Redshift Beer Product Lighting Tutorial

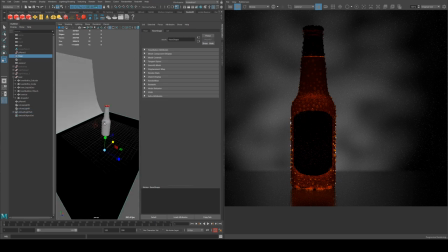493s
And then we'll see if the making it a little bit wider will help to get some more of the silhouette here, because I want these
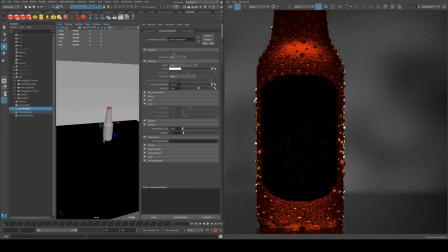502s
bubbles to be lit. We may need to bring it back a bit as well. So we just want to ensure we've got good contrast between these, I keep calling them bubbles, sorry, these droplets and the background.
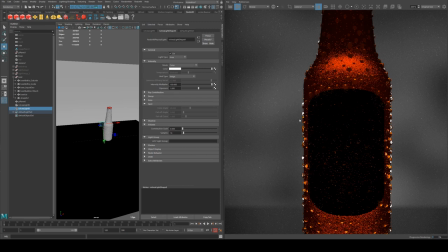510s
So they probably want to be a value of one or very close to one for the most part. And then we've got a mid-tone in the background.
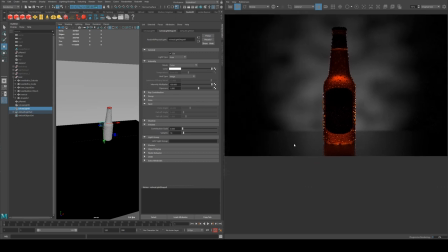516s
And then our foreground is sort of much darker, obviously.
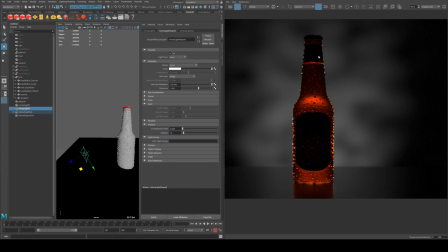519s
So we'll call that light okay, and I'm not 100% sold on it because I want to have a little bit more illumination up the top here. So what I'm going to do is create a duplicate of it and move that up and skinny it out.
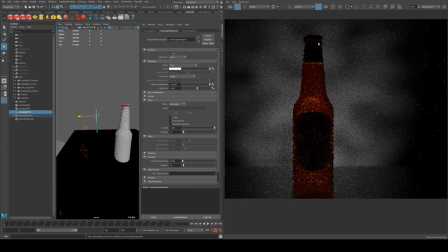536s
And something you can do here is you can actually turn the visibility off if you just want to get that a little bit more highlights on the top there, which may help.
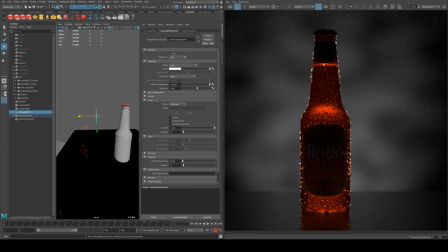547s
But what I do want to see is this area here of the bottle should be a lighter value.
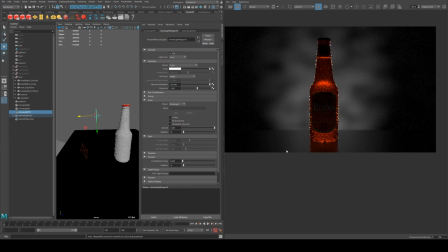553s
See, it's too dark. It's starting to mix with the foreground value.
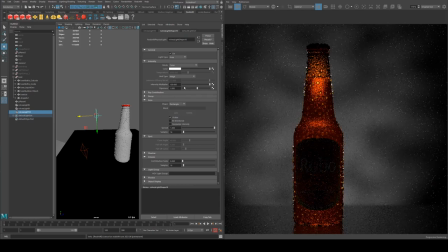557s
So we want to actually make that visible, but we might want to balance out the value a little bit. And I just want to make sure that we're getting it to follow the whole way through. So now the liquid is essentially illuminated here and we've got lighting on all our bubbles. Okay, that doesn't look too bad.
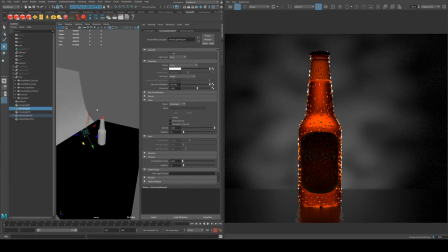576s
We may go through and change that a little bit. All right, so now one thing I will do is those droplets on the lids.
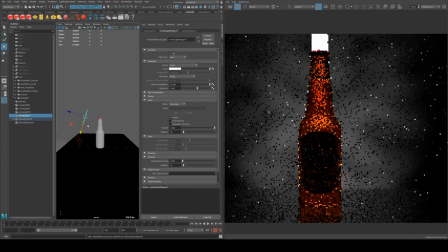583s
I'm just gonna make another duplicate of this light here. I'm just gonna make this very small.
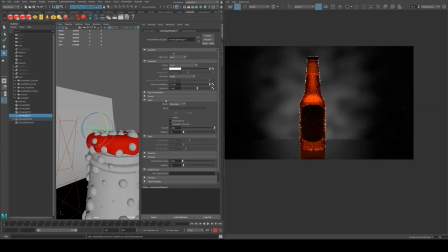589s
That's okay. I'm not 100% certain whether I'll keep that, but we'll see how we go.
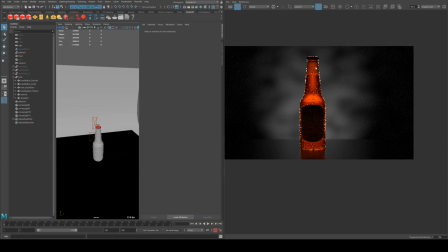594s
So we've got the silhouette, we've got the midtones in there. Now we just need to be able to see what the heck this product is. So we know it's a beer bottle, but we don't know the brand or anything like that. So there's two things that we need to light here.
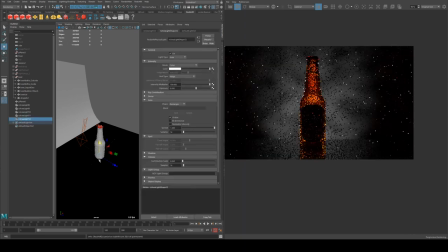607s
That's the label and the lid also. So we're going to add in a new light here, and this is going to be our key light essentially.
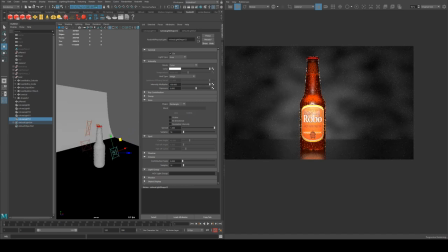617s
This doesn't need to be visible, and we're going to light link this just to the bottle, I think, so we don't get any of that spill. These lights here aren't light linked, and they're not too bad. I might pull them off the back the floor though.
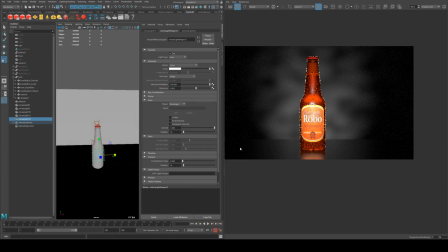629s
We'll have a look at once we get closer to the end. So I want to make sure that the label here is lit.
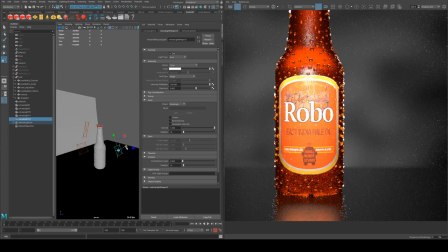635s
It is.
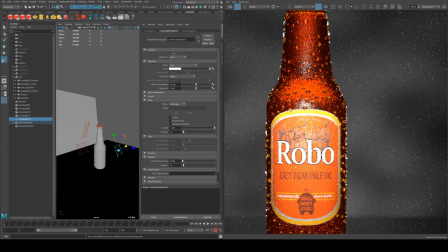636s
It's probably a little bit bright because I don't want these this area here to be blown out, so we'll just
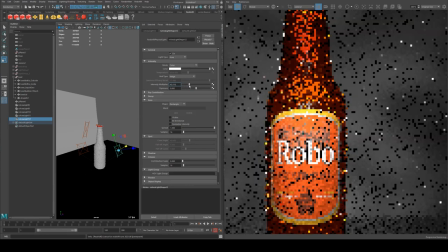647s
bring it in slowly till we get to a value that we want, thinking like 55.
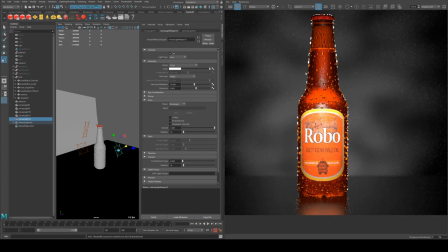653s
And actually I just noticed that I had my monitor set to dim to protect my eyes,
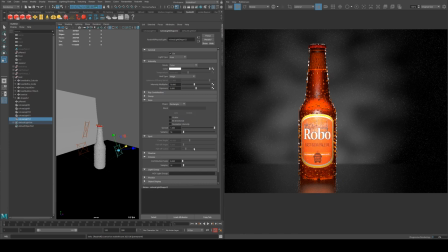659s
so I'm looking at it now and everything's a lot brighter, so we're definitely gonna have that down. And actually something you can do that you can't do in real life is affect the ray contribution, and we can just turn off specular, and now we get a nice illumination of just the label,
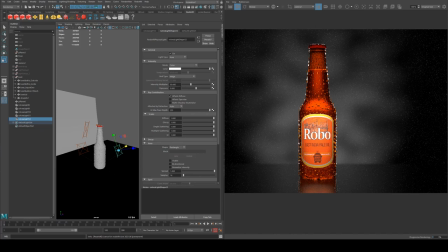677s
which is pretty good. So we could also change this to be a spot, so we can just get a nice amount of isolation, point this at the label and ensure that it's fairly tight.
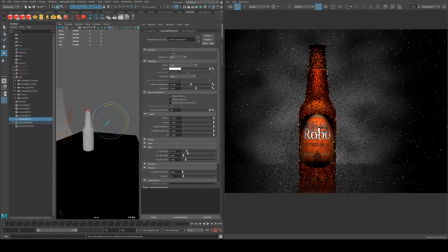691s
So I'm going to have it sort of like this, and then we will increase the fall off angle and curve, and then just adjust the cone angle out. About 55 should do it.
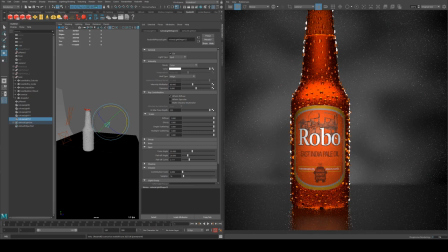704s
So we're getting nice contrast here with our label, our brand, and obviously that's the most important thing because that's what you want people to remember.
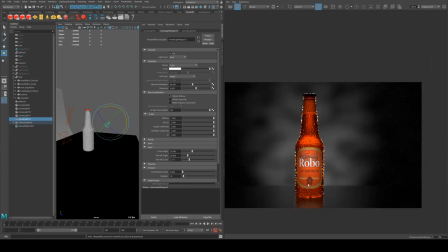712s
And then we're getting similar values on the rim, so it's sort of capturing your attention into the center here.
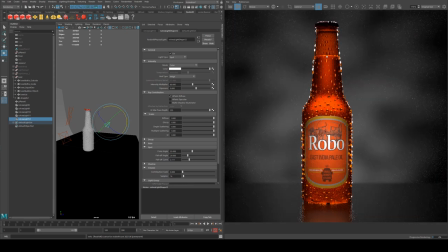720s
And we've got some nice midtones on the label, and that probably is a little bit highlighted there.
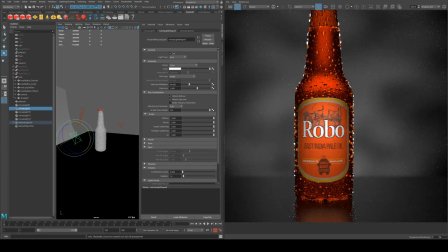725s
I might pull that back a little bit, maybe something like that. Because of the color of the light, we're still going to get a lot of rim light even if we lower the value,
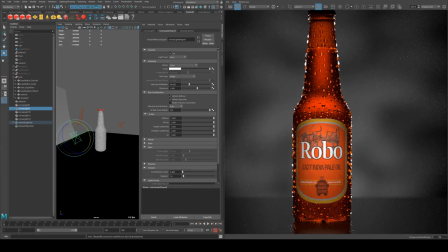732s
and also because of the material being a translucent water type material,
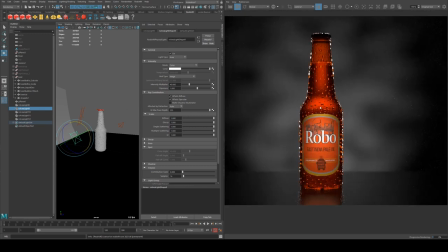738s
so that will be okay.
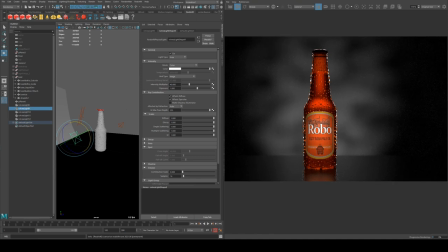740s
What I'm now going to do is I'm going to light link those, all the lights there, for to be just on the bottle, and I should rename these.
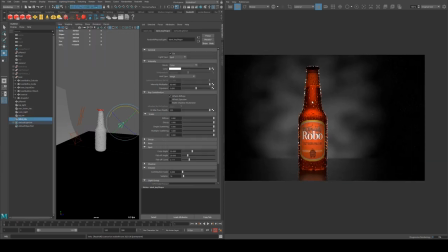748s
This is going to be alright, so just light linked those through so we don't have any extra spill, and I'm going to rename that to be backdrop diffuse.
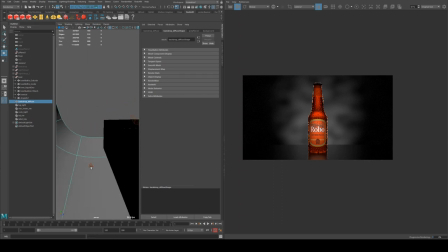762s
And I think I actually want to tighten up this spotlight now that I look at it, so something like this.
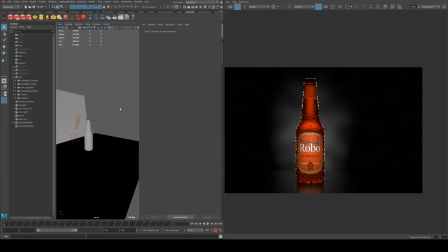771s
Alright, and then finally there's just one last light we need to put in, which is the lid, because we can't see what color it is.
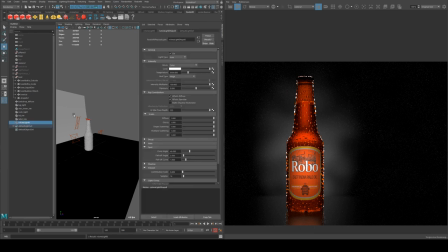777s
And that's kind of part of the branding, so we want to put in one final light, pop that up the top there, so now we know it's a red bottle cap,
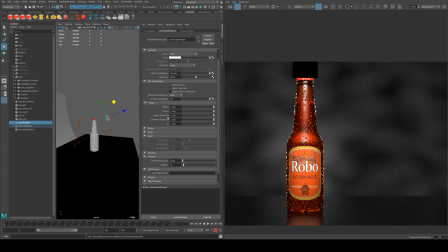785s
which all these things are identifiers to a consumer essentially. So you want to make sure that if it's from an advertising perspective, the consumer of the product is able to quickly identify these if they see them in a store or on a shelf or whatever.
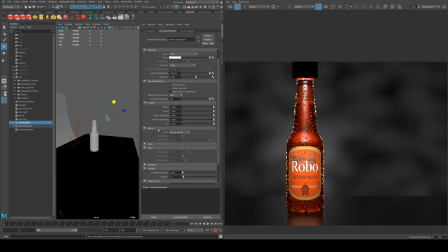801s
And so that's going to be part of your job when you're art directing. So let's make sure that we make this light not visible,
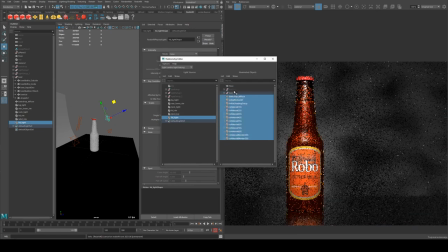811s
and then we will link it just to the lid, and we'll turn it off everything, and then just re-enable it for the lid,
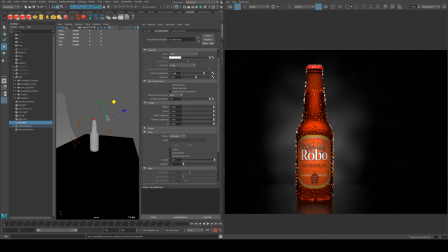818s
and then we'll change the value. Okay, that seems pretty much right to me. Now in my previous render I actually had this on affecting specular,
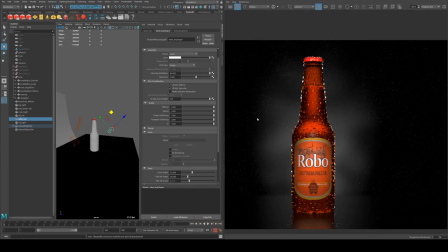831s
so you can make a decision whether or not you want to be able to see specular highlights on the front. A lot of the time they'd be photoshopped out.
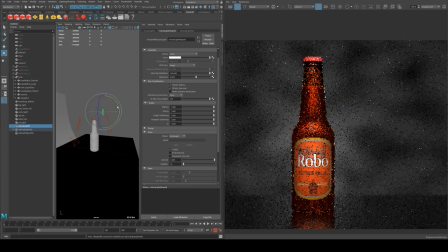840s
You could use an overhead though to capture that specularity if you want, so just ignoring everything else that's happening, we get a little bit more of this.
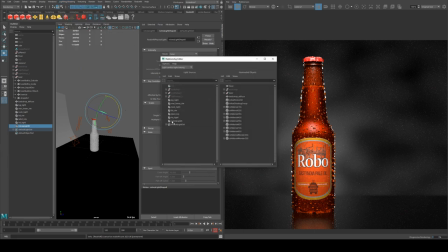850s
And we'll just quickly light link those so I can show you what that really looks like. And because that's on, you may want to light link it away from the lid,
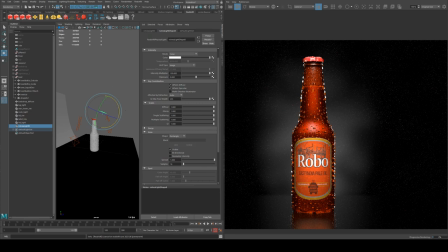858s
or just change its position slightly so we don't get too many highlights up here, because you don't really want to be looking up here, you want to be looking at the label. That doesn't look too bad though, honestly,
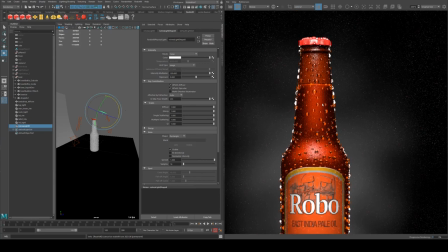868s
because it's actually capturing a bit more of this condensation on the outside, and maybe creating a little bit of extra visual interest.
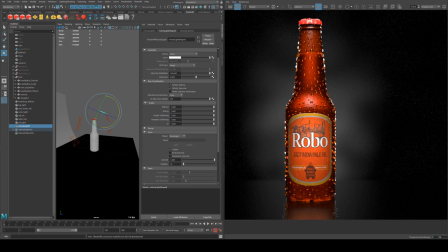877s
That's one other reason you'd use condensation and bubbles of water on the outside, droplets, is because of the variety it applies to your subject. But because the label is so flat, it actually is very noisy around it, and then it sort of draws the eye into a simpler area. and this is sort of getting a bit complex,
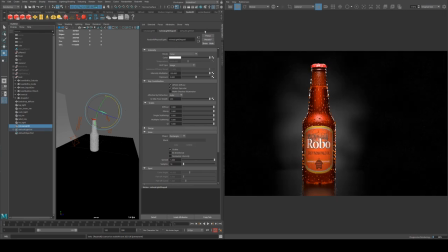896s
but it's just sort of a bit of design theory really for you. And I'll just talk a little bit about the materials finally here.
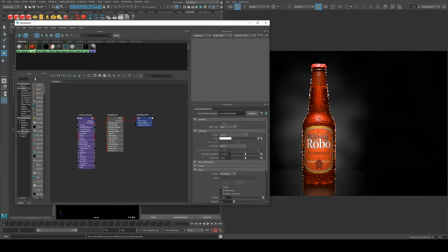904s
I'm not going to go through how to set them up, but bottle cap, that's pretty straightforward. The beer is just a liquid, so just set up like glass essentially, just with an amberish color to mimic the color of beer.
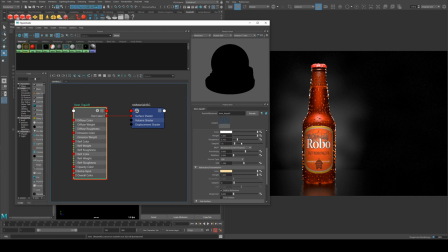921s
Got a little bit of roughness just so it captures a little bit more of the reflection, but that's not really the difficult thing to material. The thing that you really want to work on is the beer bottle itself.
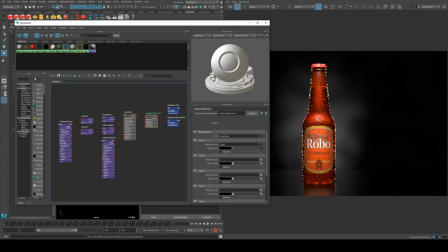933s
So I've used the material blender here.
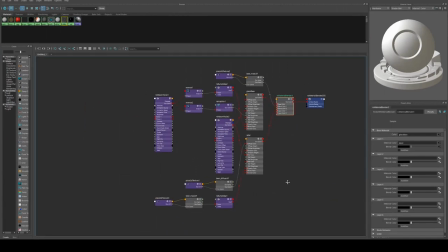935s
Here's my shading setup, and what's happening is I've just got the glass on one layer and then the label on another,
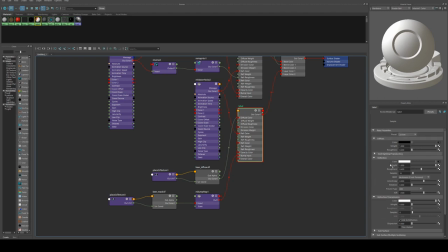942s
and then this just allows me to affect different things. The label does have some specularity to it, but it's fairly rough. Otherwise, it has a little bit of bump map to it. It's just to give the label like a little bit of texture, which you can't really see in this render.
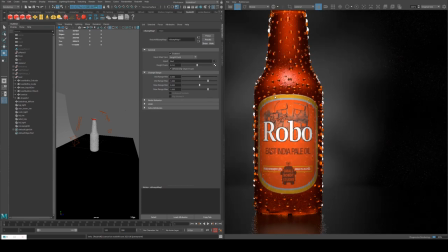960s
But also, the bump map is allowing it to stick away from the surface, which means the label itself is actually going to capture that highlight on the top edge there.
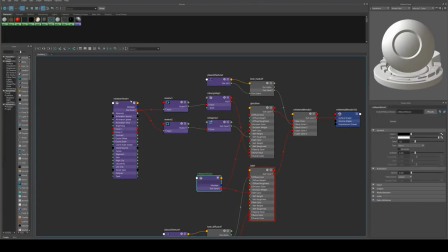970s
The glass, which has got all the condensation and stuff mapped onto it, the condensation is just a Maxon noise applied to a bump map, which is running.